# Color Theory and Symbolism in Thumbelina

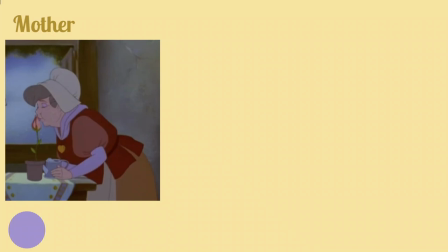So these sleeves are her innermost layer, and they're going to represent her innermost emotions.
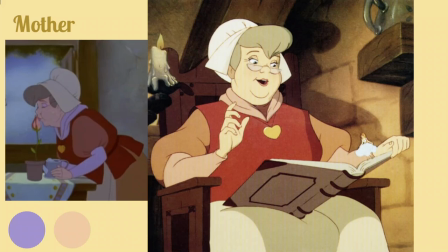So they're this purple color in this because she is grieving over her husband and her baby, and she does not yet have Thumbelina.
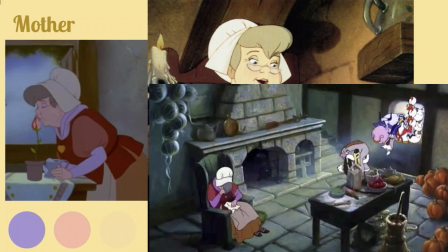Here she has Thumbelina, and as you can see, that color has changed to this lovely peach color. Here she's lost Thumbelina, and it's back to this fuchsia purple. She goes to an old witch woman, old mother, or a fairy, depending on the version,
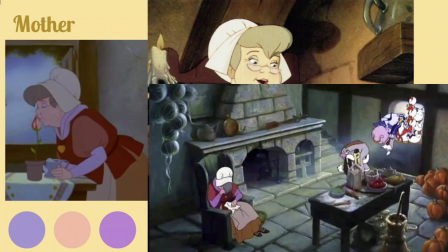although Don Bluth gives her a good witch which is depicted as a human-sized fairy and is given the barley corn which grows the flower with Thumbelina in it.
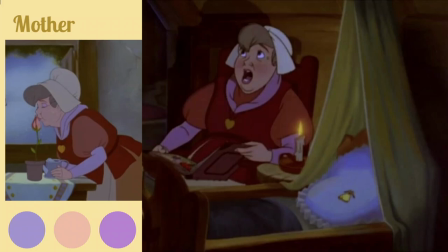So here's her even after when she's like having a oh I hope she's going to be okay and the color of her sleeves there are again that sad purple.
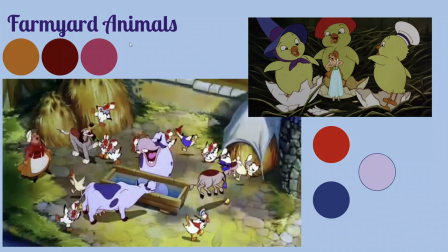So here are the farmyard animals. Thumbelina has just been born and everyone's super happy and as you can see her mom colors are up at the top right up here and you know she's overjoyed that she has Thumbelina and all of the farm-eared animals are two except here's the thing here the three colors of the farm-eared
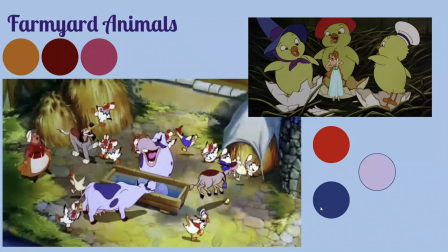animals are this blue because Thumbelina is sad she doesn't belong she feels isolated this kind of gross gray color because um you know it's the
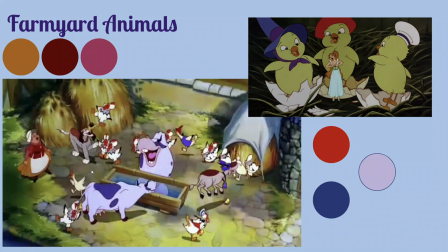the grays and the and the whites are going to represent like performance so they're all putting on a performance they're singing her a little song and dance and
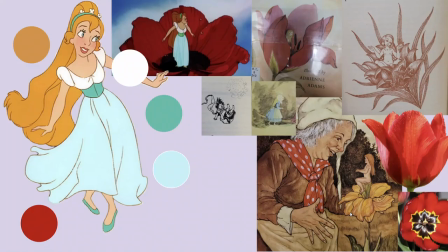the red is happiness so they're all lovely and happy to see her but just because they're happy doesn't mean that thumplina can't be sad so here she is her, herself. Depending on the version, sometimes she's a literal infant when she's born, when she comes out of the flower,
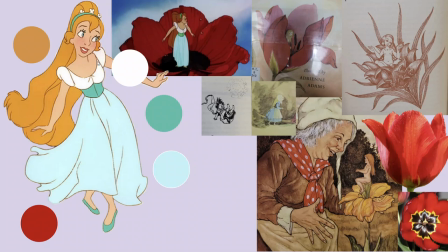and that's represented here in this version, and a little bit in this version as well. And sometimes she's a young woman, as she is in Don Bluth's version here. The flower that she comes out of is reportedly a tulip with red and yellow petals, but pretty much every version just sticks with the red, except for this one, which went with yellow.
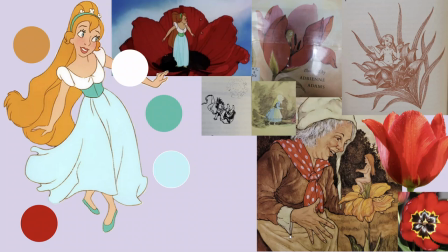and they say that it has a black they say that has a green center but they go with black in Don Blue's version as you can see right up here so here she is the red again happiness she is surfacing her mom's happiness when she's coming out of this red flower she's got
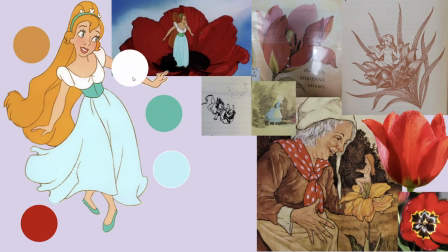the white innocence performance she's pretending to be happy so that her mom is happy she's got this green tone and this and this blue skirt because again the inherent sadness of not belonging and then she's got this lovely yellow
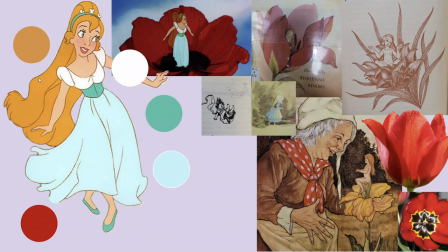gold hair because she is a she like tries to put on a cheerful
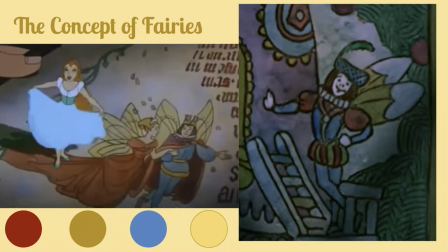persona she wants to be happy um here we are introduced to the concept of fairies so depending on the version um basically they're all flower spirits they're spirit of flower angel of flower flowers angel
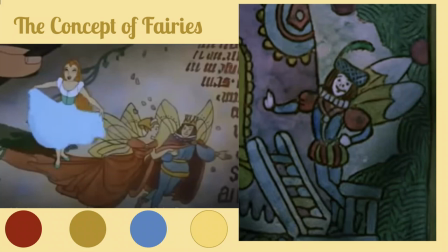guardian spirit of the flower but dawn blues go ahead and just like they're fairies um so as you can see here the king the queen uh the queen is in this lovely red number the and their wings are both this golden color and
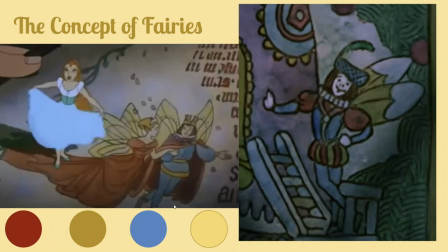the the queen is totally happy they're having a wedding she's overjoyed the king the reason that he appears in this blue is because thumbelina is sad that she doesn't know anybody her size. She feels like she's never going to find love. There's no man her size, and she's like, damn, I wish I knew a man.
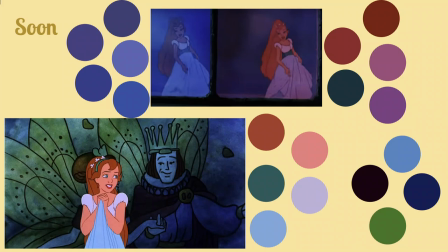And so this is when she has her little song, Soon, where, as you can see at the top here, it goes from this red and pink color palette on the right,
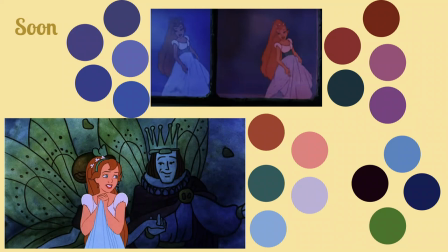and then she steps to the left, and it gets this darker blue color palette because she's complaining about essentially not knowing a man yet.
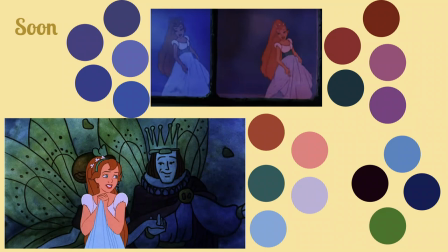And here at the bottom you can see her colors as contrasted to the fake king, even though she's taking the spot of the queen, she's looking at him. She's these lovely, bright, warm tones, but she's clasping her blue, her sadness,
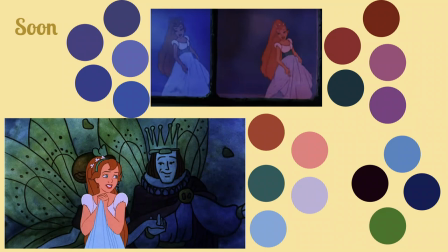right in front of her. and the king behind her is in these very muted, as you can see, even though he's supposed to be wearing the blue and the red with the yellow wings, as you saw in the last scene, they all appear as green, as blue,
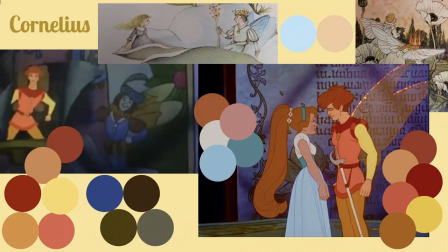and that's because she doesn't know anybody yet, so she's sad about it. But that's okay, because Cornelius shows up. This is Cornelius, he's the prince. he's introduced right at the beginning rather than at the very end of the story as the fairy king or prince is in Hans Christian Andersen's
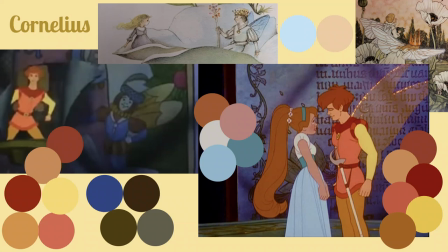version and in Hans Christian Andersen's version he's made of crystal or glass instead in Don Bluth's version he glows he's golden and that's important because he's here to bring her happiness he's here because he's happy and He wants to make her happy,
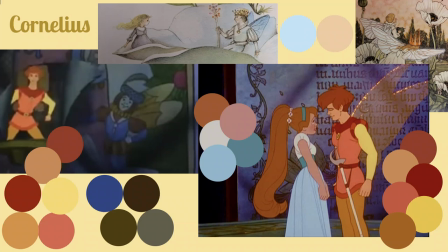and he loves her, and he's very important to me because he represents everything that you're supposed to, you know, strive for and not settle for anything less. He asks for consent.
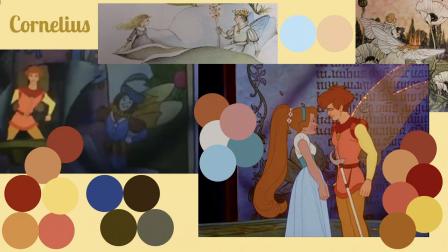He tells her what he would like to do for her as her partner, but doesn't say that he's going to do any of those things until she explicitly says that she's okay with that. he makes a mistake but he apologizes immediately he corrects his behavior
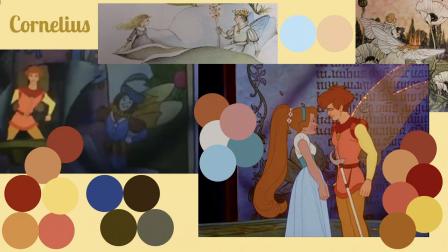also he doesn't change her name in Hans Christian Andersen's version he immediately like changes her name he's like oh Thumbelina is a gross name I'm naming you Maya which is stupid Cornelius is every inch the caring ideal partner which is why
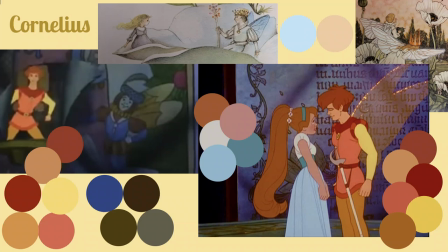he's the end goal and it's important that he was introduced at the beginning and as you can see on the left here his color palette versus
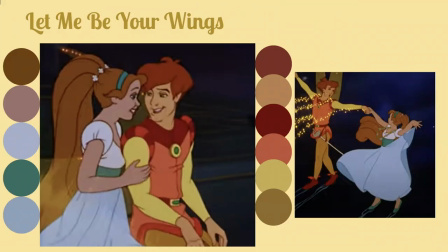the pretend storybook man's color palette is so much brighter so much better than she even imagined so they have the song let me be your wings right and there is a total of seven dramatic lighting changes in this but
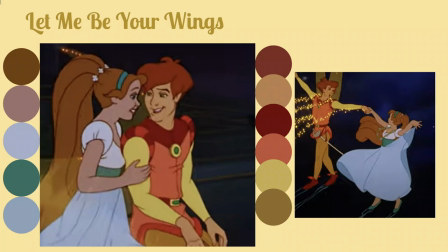so we can see her palette versus his color palette um her skin is this like medium pink whereas his is almost orange because he glows and
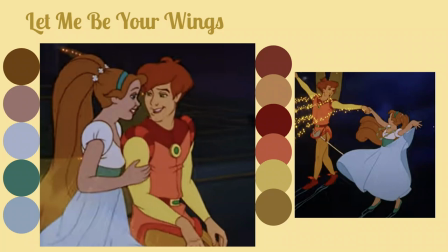his like salmon colored top is a direct contrast to her pale blue skirt so
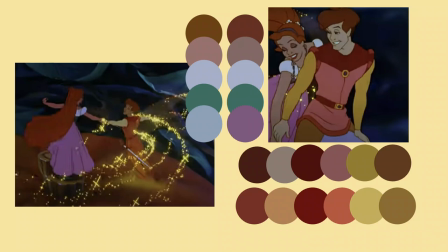as you can see as we go through here her skirt this is her before color palette and this is her after color palette once she's been with him for a little bit her skirt turns pink everything else stays it pretty much the same her hair gets a little warmer her skin gets a little warmer, but that skirt turns purple pink. She is in love.
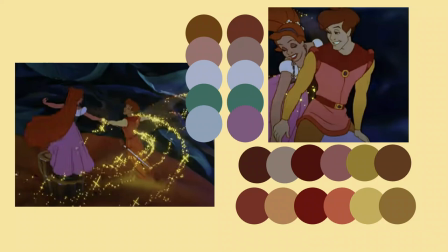She's happy. And then his color palette actually gets muted. He goes down to reach her level so that he's no longer shining so much brighter than she is.